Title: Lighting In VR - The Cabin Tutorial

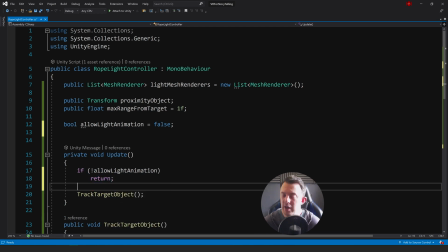[14:18]
light animation we'll just return we won't carry on after that so if we're not allowed to track the object yet it'll just return and keep going until we are but we need a way to toggle this on at the bottom we'll create a new method called toggle animation
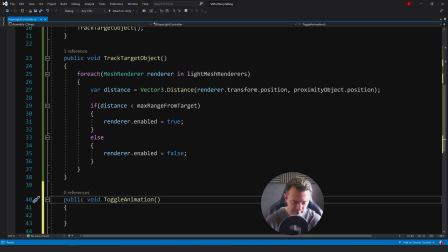[14:34]
And we'll pass that a parameter. We're going to pass it a ball. We'll say should animate.
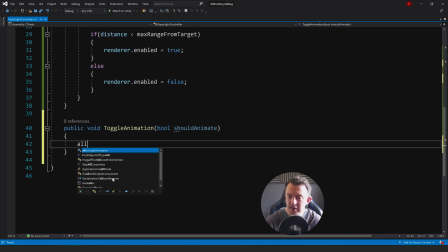[14:39]
And then all we want to do there is assign our allow light animation to that ball property. So if we want to toggle it on, we'll pass true. Allow light animation will become true, and then it will start tracking the object.
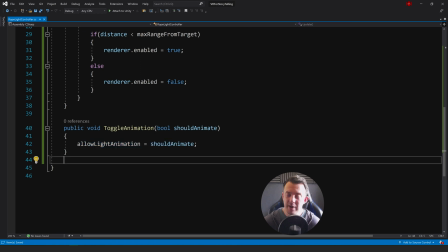[14:54]
But what about when we want to reset our lights? Maybe at the end, they all come back on, or we want the ability to turn them off altogether. Or we can create another method. we'll call this toggle all lights and
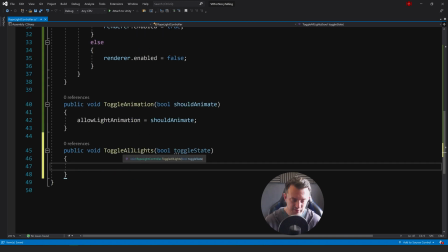[15:06]
again get another ball call this toggle state and we'll use our for each loop again we can go ahead and copy that up here and then we can say that our renderer whether it's enabled or not depends on our toggle
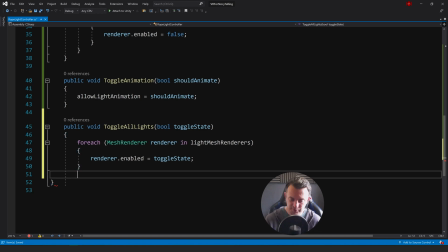[15:20]
state that just gives us the ability to turn them all on and all off together if we want to it's there if we need it so
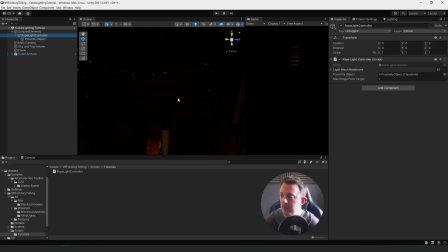[15:27]
i'm back in unity now what will happen is we've got our um rope controller here when we go ahead and press play all these lights will stay
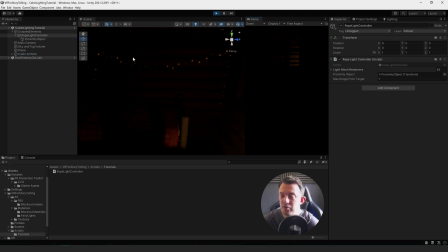[15:33]
on now until we're ready to use timeline to send the signal to the rope controller turn all the lights on and start looking at the target object
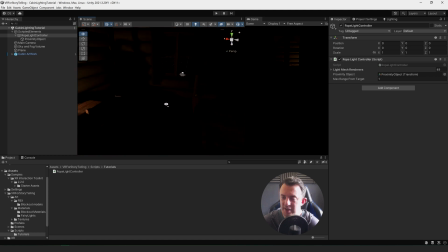[15:42]
there we go so those are the two kind of key lights in our scene at the moment is the the spotlight and everything's done in real
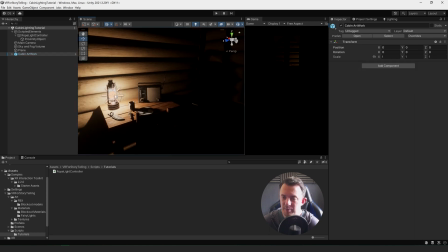[15:48]
time and and this is going to look really cool when um like for example let's click on this light a second let's just turn it off
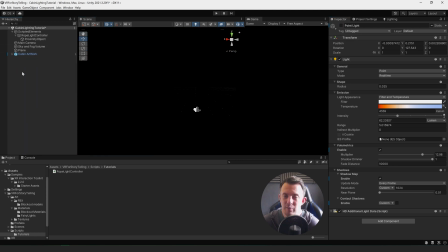[15:57]
there it's all dark and then once we if we create a another light in here just create a point light for the time being here we go let's crank its intensity up let's make it look ufo-ish
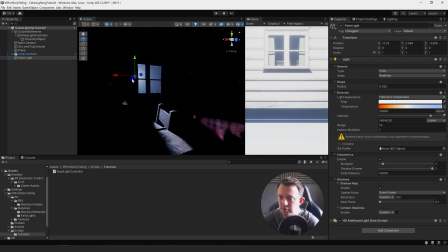[16:12]
and this is where you're gonna see this is when it's spooky and you've got the ufos buzzing around outside
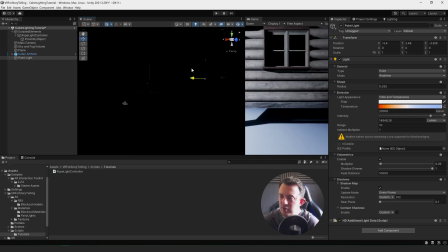[16:18]
and cast all these lights in there and you're not really gonna know what's going on it's going to be really disorientating
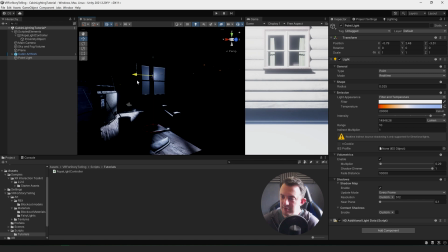[16:24]
and really spooky that's going to look awesome in vr
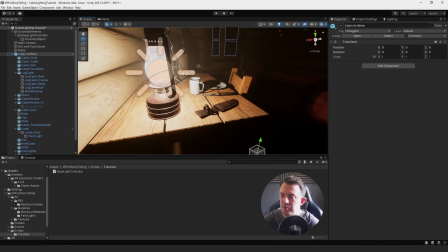[16:31]
that's our scene at the moment and that's what we've got for our lighting but it's real-time lighting going on here to allow the environment to be
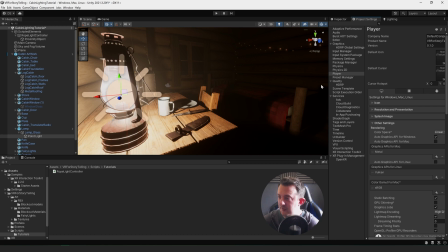[16:39]
really dynamic and interesting inside vr my project settings under the quality settings under quality you see
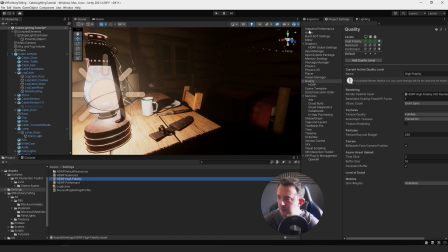[16:46]
i'm using just a normal hdrp nothing funky going on as far as i know i don't think i changed anything on the lighting I've just got these picked here I've got the volumetric fog on there because that's really important for this but it's pretty much just unity out the box nothing funky going
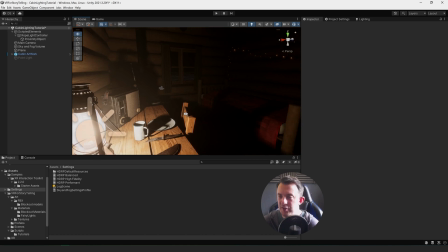[17:02]
on and we'll see as we go along what we need to do if we need to do any optimizations then we can do at the moment it's all
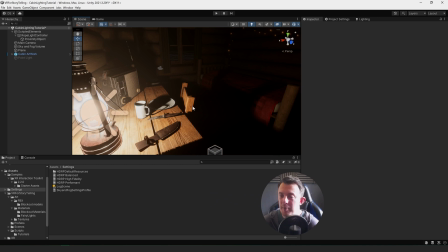[17:08]
running well I'll put a build of this up on my Patreon page and you can go ahead and take a look and don't forget that
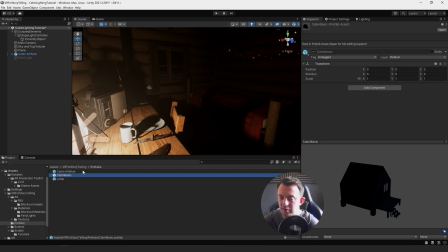[17:15]
I've also got that prefab in the description of basic artwork for the cabin which will still all work if i turn off the cabin artwork here
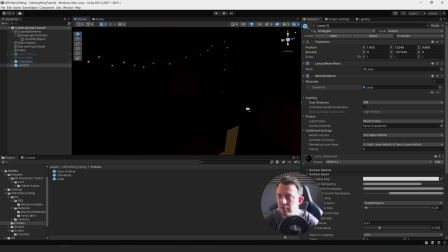[17:23]
the bosch stuff you'll still be able to do the same to follow along with the tutorial because the lights are included with that basic set too there
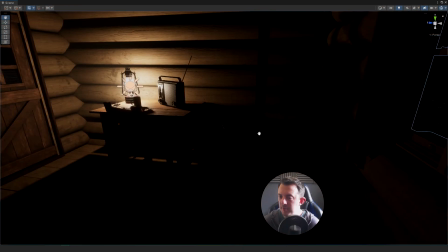[17:32]
we are guys i really hope you've enjoyed watching this tutorial and it's been a lot of fun doing all these assets really had great fun in making these and
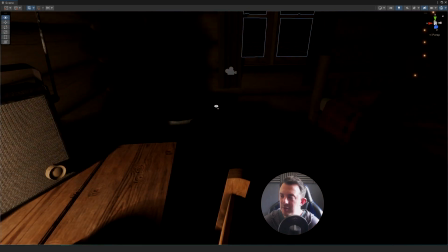[17:39]
i've been posting shots on my instagram page as i've been making them so what we'll look at next week is bringing in our vr
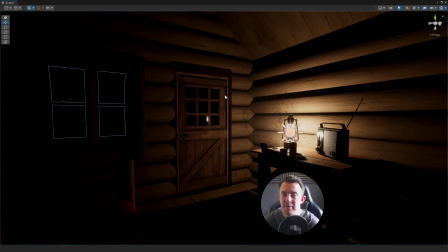[17:45]
hands and start having a look at the first bit of animation using timeline thanks a lot and i'll see you in the next one